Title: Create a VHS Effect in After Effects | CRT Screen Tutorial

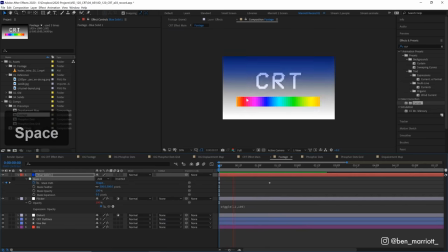12:12 So now we have an animation of this soft gradient color bar scrolling down the screen. And I'm going to trim the end of this comp with Alt and the right square bracket.
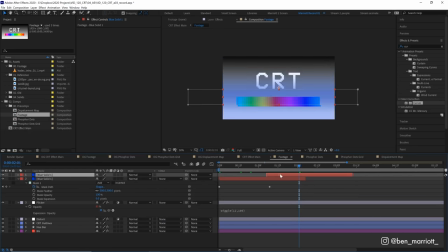12:21 And then I'm going to duplicate that with Command D or Control D. I'm going to drag it over a bit further, add the fill effect.
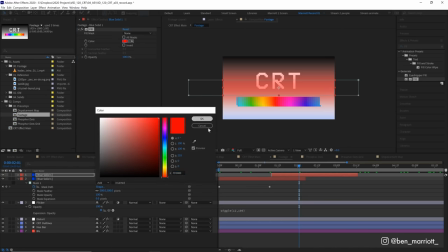12:28 Change its color. Actually, this default red might be pretty good. Let's leave that at red. Actually, no, that's too saturated.
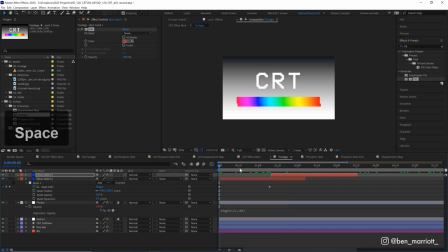12:34 Let's go a bit more dull. There. So now we've got a blue line coming down, then a red line.
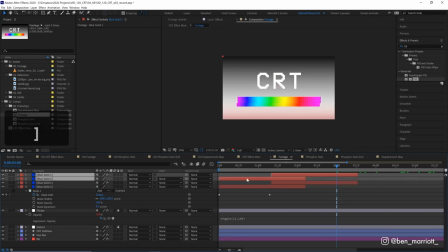12:40 And let's duplicate these both and fill up the rest of the comp with them.
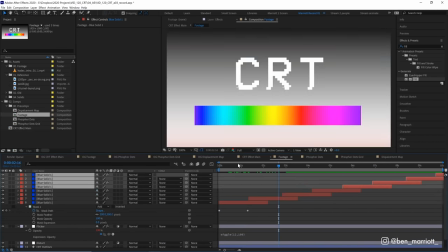12:46 So now we've got a bunch of variation and damage inside this comp. And one last thing we're going to do is on a new adjustment layer, again with Ctrl+Alt+Y, adding a Gaussian blur and just adding a 10 pixel blur over everything.
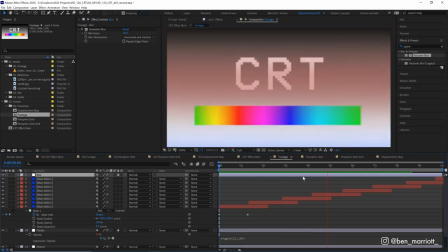12:59 And that just softens everything we've done inside this comp. Now, let's go back into the main comp.
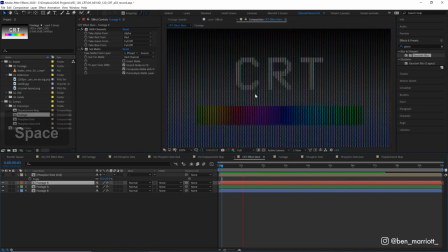13:04 There, now this is looking pretty good. This is looking quite a lot like a damaged TV. These blue and red masks sliding down might be a bit too intense.
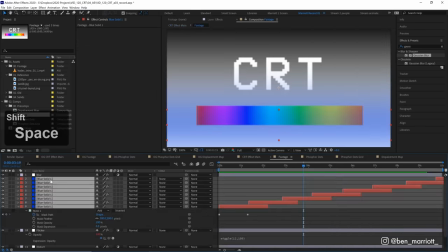13:16 So let's go into our footage comp, select them all, open up transparency, and let's just turn them all down to 50.
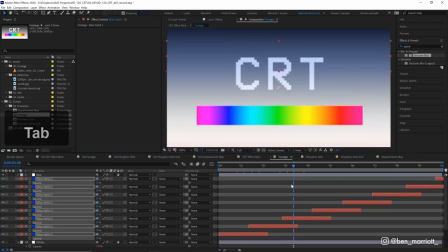13:22 So it's just a little bit more subtle. There, that is looking a fair bit better.
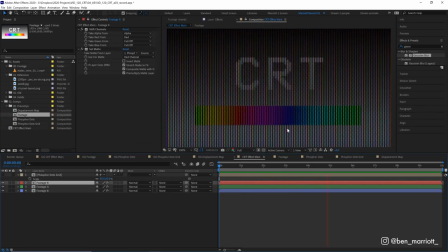13:26 Now, this comp is looking pretty accurate to how a CRT screen would look in isolation, but it doesn't really represent what looking at a CRT screen would look like, if that makes sense. If we zoom in, it's still very clean. There is clear, distinct lines between the red, the green, and the blue, and it doesn't really look like it's, you know, being put in any real scenario.
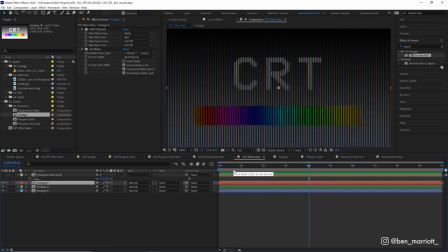13:46 This screen isn't living inside a physical world. And we're going to get closer to that by adding a few more effects to it. So on a new adjustment layer, the first thing we're going to add is a blur effect. And we're going to blur everything by 5 pixels.
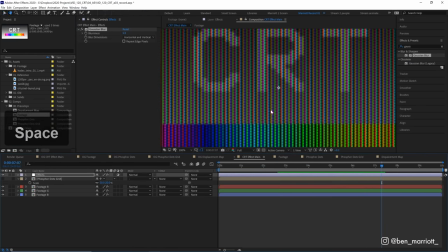13:59 And already that just looks a little bit more distorted, and we're getting these RGB values to kind of drift into one another. So we're getting a little bit more sort of cross-pollination between the red, green, and blue values. And the illusion that they make up a white area is kind of a bit more believable.
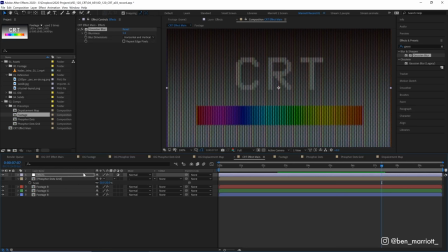14:14 And that's essentially what we're going to do with the remainder of these effects. And the next one is to add a glow effect.
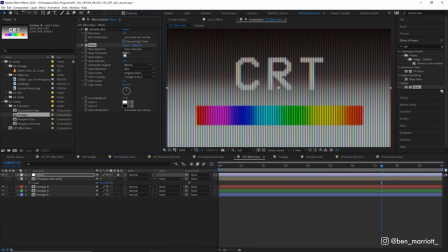14:20 And we're going to turn the threshold way up to 100 for this effect.
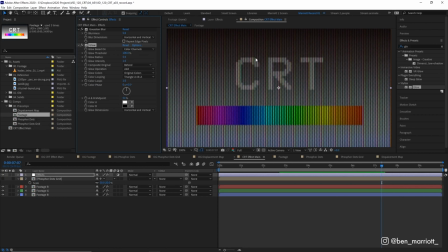14:25 And the radius down to 5. So this is a very subtle glow, but like always with making natural glows, it's best to do that in layers. So let's duplicate this glow and increase the radius from 5 to 10, then duplicate it again, and then increase the radius on this one to 30.
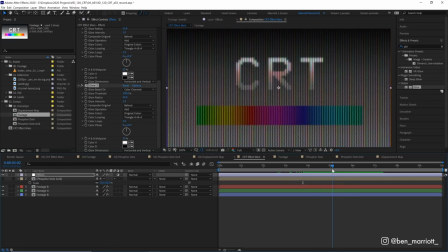14:43 So now this is just looking a bit more realistic, like an old screen.
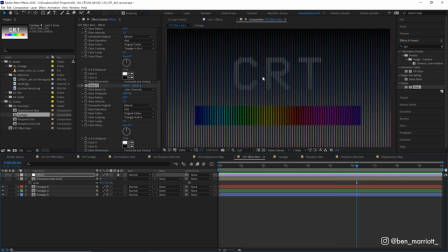14:46 If we turn this on and off, we can see just how much more clean and digital it was before we added these effects.
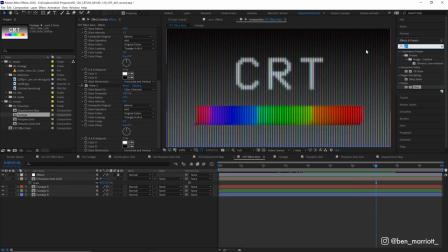14:52 And now it's looking a bit more authentic. And one last thing we're going to do is add a curves effect over the top. I'm just going to increase the brightness on this as well.
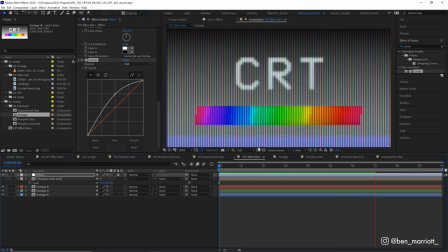15:01 There we are. And you can tweak all of these effects if you think you'd like to make it less bright. And the best thing about this effect is that it is all procedural. Now that this is all built, we've built our own virtual TV inside After Effects. We can go into our footage comp and drag in any footage.
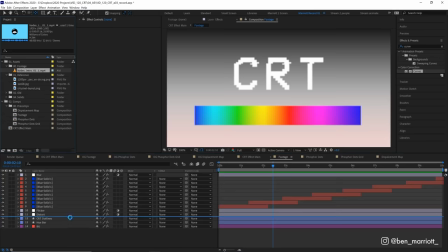15:15 So I've got my YouTube intro, and as long as it is below the adjustment layers with the flicker,
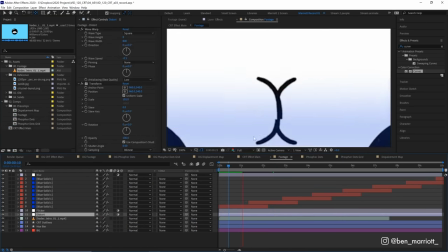15:20 the distort, the blur and everything, inside this comp it plays a bit more like a damaged VHS version.
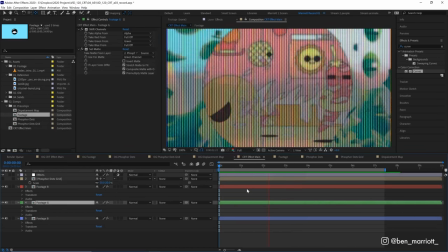15:25 And then we take a look in our main comp, and now we've got a beautiful vintage YouTube intro circa 1993.
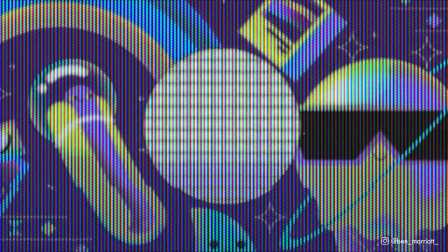15:31 And this project file is available to download for free down in the description, so you can take a deeper dive, and I would love to see how you apply these effects to your work.
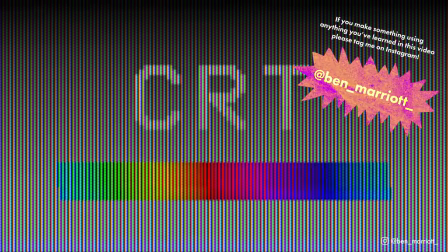15:39 Please tag me with what you create, and I'll see you in the next video. If you'd like to learn animation and motion design techniques, I've got a playlist of some of the best tutorials on this channel for you to take a look at. I'll see you in the next one.